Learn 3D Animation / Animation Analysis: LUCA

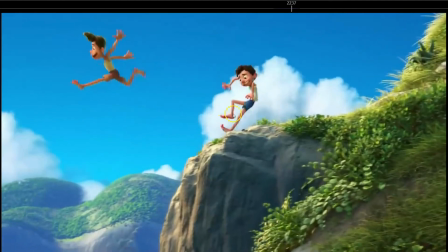[0:00]
and really nice. Look at this line of action. Oh my god, this is beautiful. Look how they connected the arm with the leg to create this really beautiful line of action. Hi everyone and welcome to Canimando. Today I'll be doing an animation analysis of LUCA.
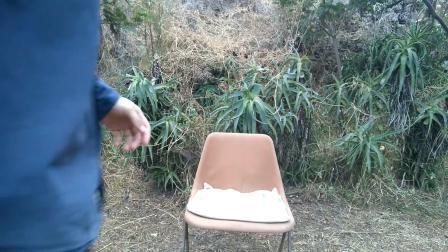[0:17]
Hope you like it and join our Discord server to get free feedback in your animations.
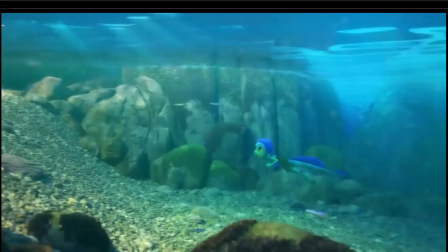[0:24]
Okay, so here we go.
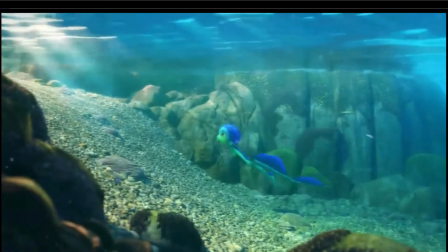[0:30]
Okay, so first of all, let's analyze from the beginning.
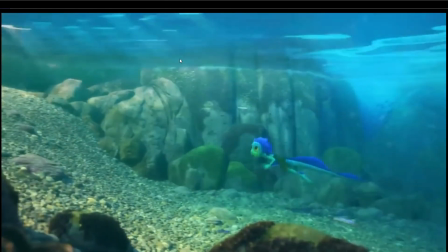[0:36]
So, a nice pose. First thing that I wanted to point out is, notice how he's swimming upwards,
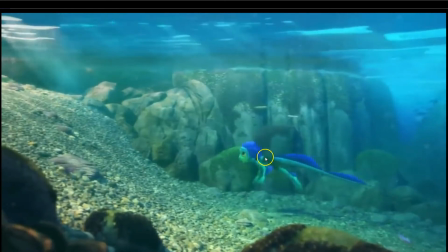[0:45]
but see how here, look at the torso, how it rotates down and then goes up. So there is a little anticipation down. See the head, the torso moves down, anticipates down a little bit, and boom.
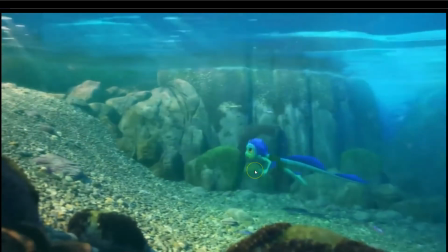[1:00]
You see how it's all timed out.
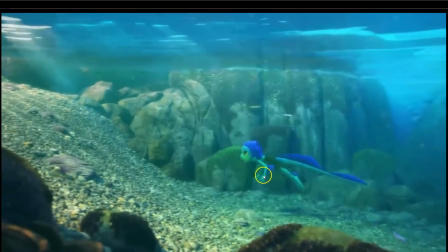[1:03]
So the torso and the head moves down as he straightens the hands to push himself up.
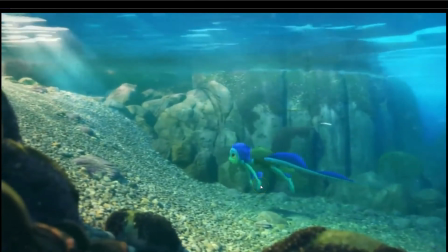[1:10]
See how the hands do that flicker. So it's the last push.
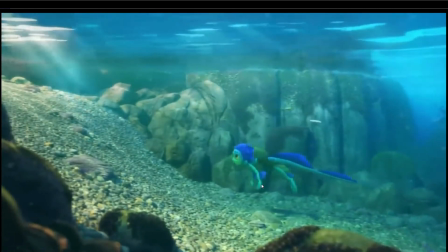[1:15]
So he's actually swimming with the hands, and boom, last flicker on the wrists.
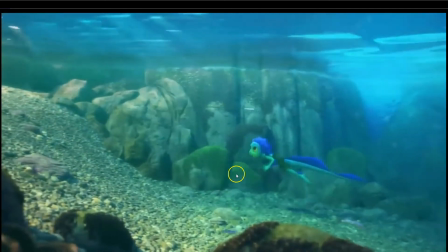[1:21]
So see how everything is involved. It's really subtle.
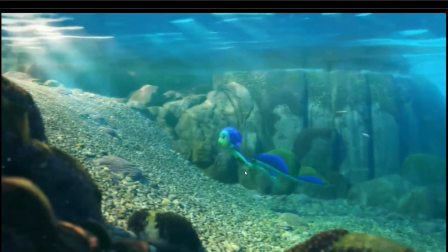[1:26]
See how there is no fast movements, but we can clearly see what he's doing.
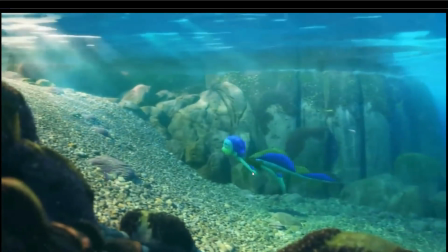[1:31]
So really nice anticipation, really nice and fluid animation.
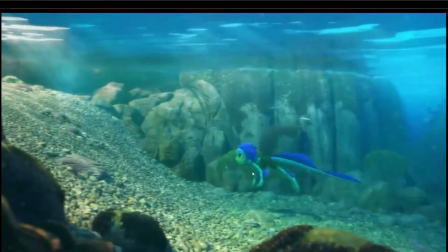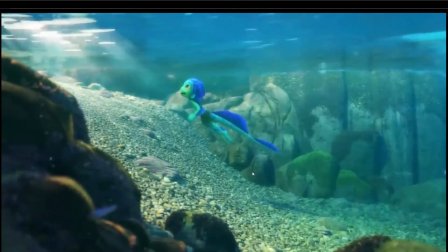[1:42]
And also nice how, see how
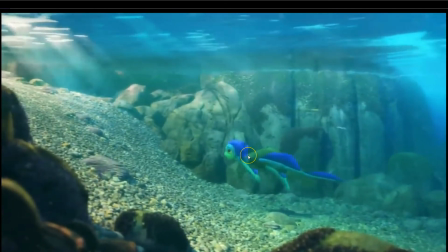[1:47]
when he swims upwards, so he pushes himself up, swims upwards,
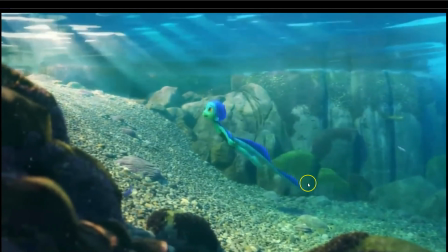[1:53]
so the whole body, look, the straight line of action, really nice.
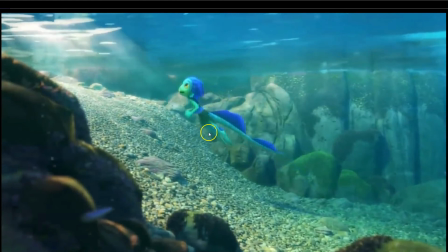[1:59]
And then as he reaches the top, see how the body kind of moves forward a bit.
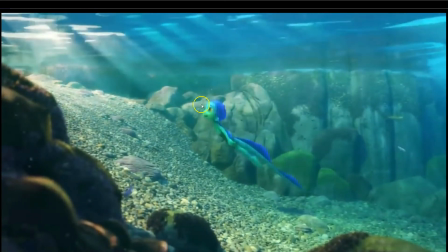[2:07]
So he has more of a angle here, he's more of an angle, and as he gets to the top,
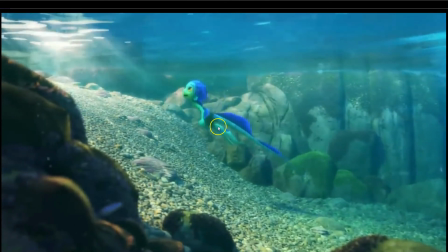[2:14]
the legs and the hips start moving forward a bit more,
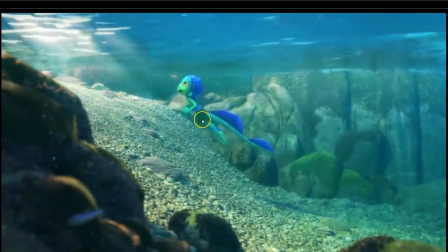[2:18]
so he gets more of a straight line here because he stopped moving forward. So the drag on the feet and the drag on the tail and the drag on the rest of the body is not that accentuated when he stops.
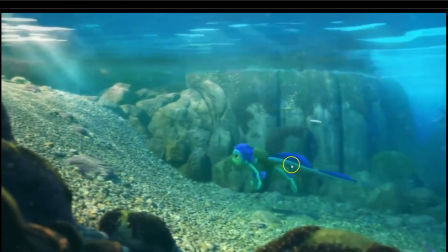[2:33]
So as he moves, he's more on a horizontal line, and as he stops here,
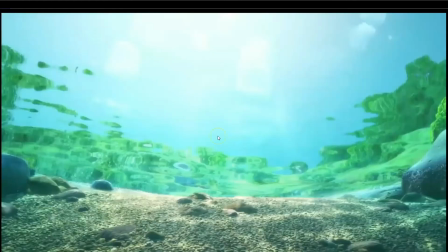[2:39]
see how the feet start moving forward.
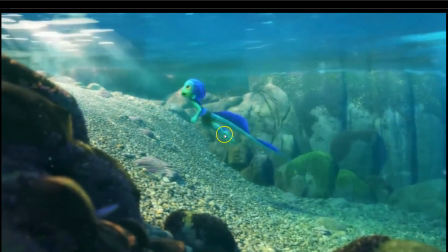[2:44]
The head and the torso is not moving forward that much, and the feet are getting are reaching out, the
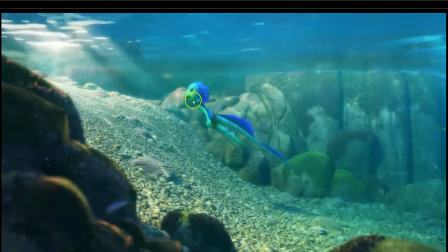[2:55]
moving the character into more of a straight pose.
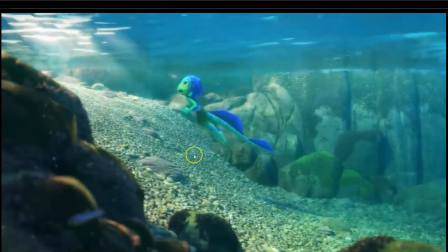[3:00]
Obviously they cut quite earlier, so we don't see the straight pose, but you see what I mean, right?
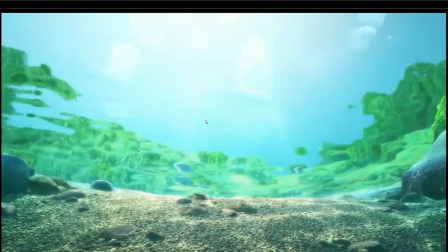[3:07]
See how it's really subtle, but it's really important, because if you kept the character in this angle until here,
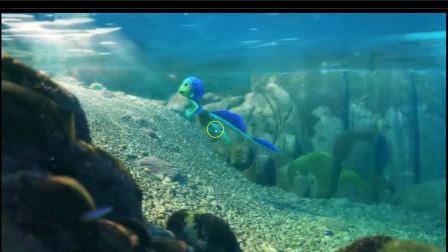[3:16]
it would feel a bit robotic, but making that subtle move on the hips and feet, finishing the momentum, is really nice. So yeah,
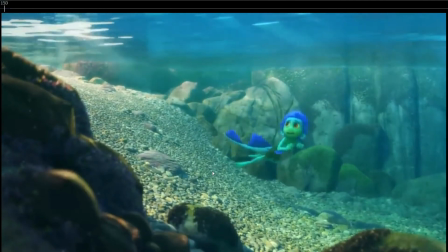[3:33]
really nice here as well. See, I really like one thing here, because probably you haven't even noticed.
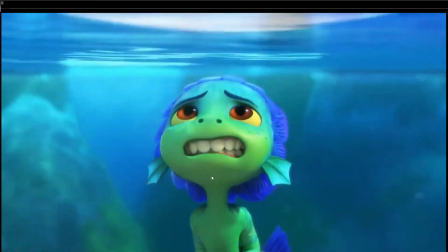[3:46]
Because it's really well done. So first of all, well, that's just change of expression, really well done.
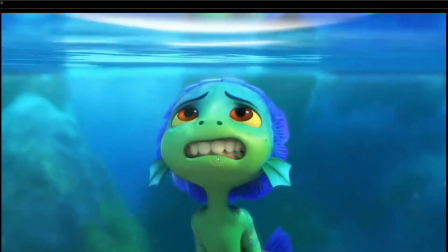[3:53]
But what I wanted to point out is this. So, well, first of all, look at how the anticipation.
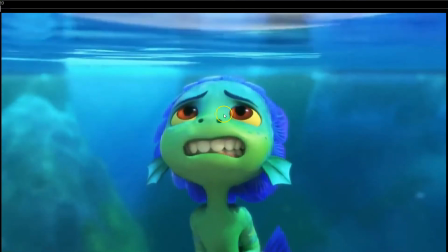[4:00]
So he's in a squash face pose, and then anticipates, opens the eyes as he turns away and squashes the face again.